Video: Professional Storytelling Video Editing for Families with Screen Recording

about to edit a family photo. No, a family video. And I'm going to record my screen so you can watch me do a little bit of this. Right now, I'm in the cutting phase. That means that I've already gone through all of the video footage. I've chosen out my favorite clips, and I've narrowed down an hour-long photo shoot to about 4 or 5 minutes of footage. I've put in a song, and the song has been marked on every beat. And now I'm going to take the 4 minutes of video footage and I'm going to cut it, hence the name of the phase, it's called a cutting phase. I'm going to cut it down to fit with the song length, which is somewhere between 1 and 2 minutes. And for the most part, every single time the song has a beat change, like there's snapping, is the main sound of this song, that's when visually you're going to see a change. And sometimes it's just a change to a different clip, and sometimes it's a change in the video. Like maybe someone puts their arms in the air, and that's when it's like snap, and then whatever. Changing it on the beat is what makes the video feel like it's moving along, and it's fun to watch, and it's like your ears and your eyes match, and that's why it's really important. Matching the audio to the video is like video editing 101 if you want it to be a powerful experience for people. Otherwise, if it feels disjointed, people feel like they're watching more of like a home video or something that's just kind of like thrown together. So it's really that extra attention to detail which boosts it up to a more professional level that blows people's minds, and they're like, how did you do that? And it's like, well, I took time. I took a couple hours to match everything up. I don't do it as much anymore, but I used to spend a lot of time matching the words, if there were lyrics, to the actions that were taking place in the video, and to pay attention to very specific sounds. Like if there's a whoosh, then I would have the child like running by at that moment, and that took a lot of time. So that's like extra editing that I would have to charge for these days. But for my standard video that I offer clients when they book a shoot, it's going to be basically edited onto the beats of the song. So here we go.
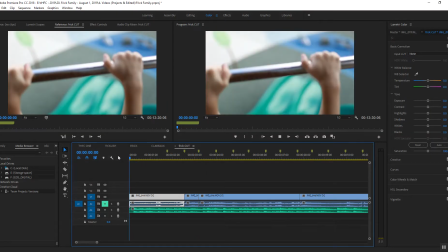2:19 You'll see the first one happens right as they let go of the hands. It's kind of satisfying. It's like he's clapping.
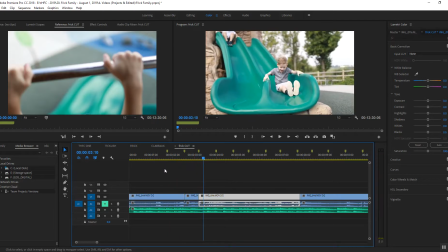See the boy? You can have him come down on that snap.
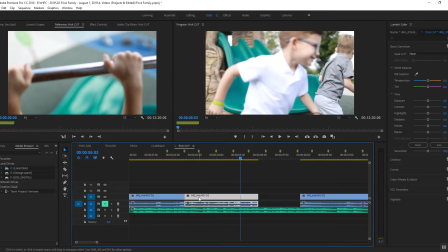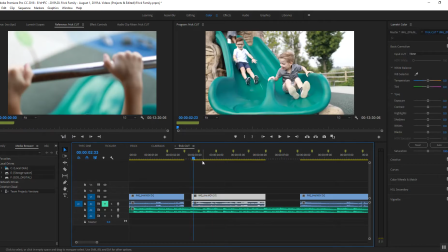2:51 Sometimes I take time and sometimes
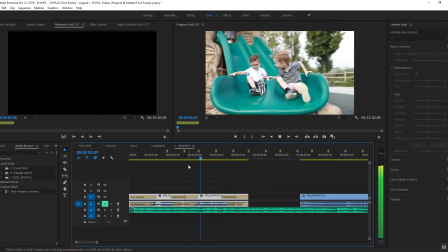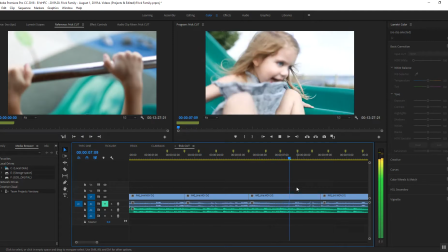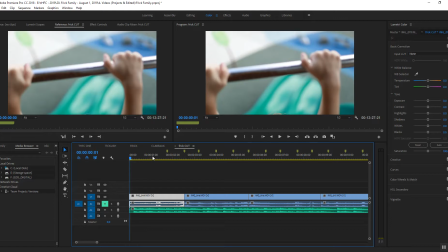3:10 I like the videos to move along quickly, and this is too slowly for me. I like it to change on every single marker.
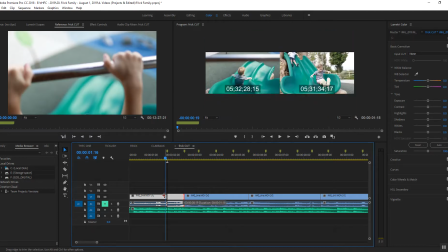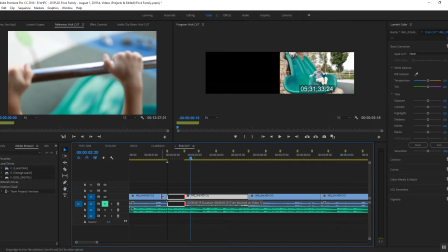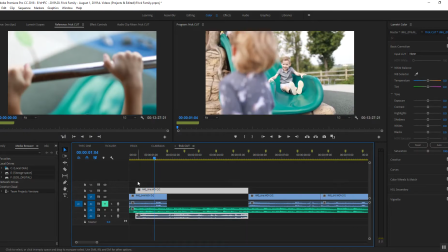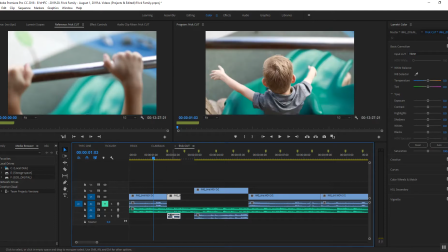And we're telling a story, so it's nice to get both perspectives. Like coming down, seeing him come.
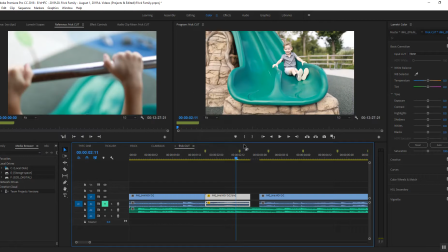3:52 I'm going to slow it down just a little bit so that girl doesn't run in front of the camera.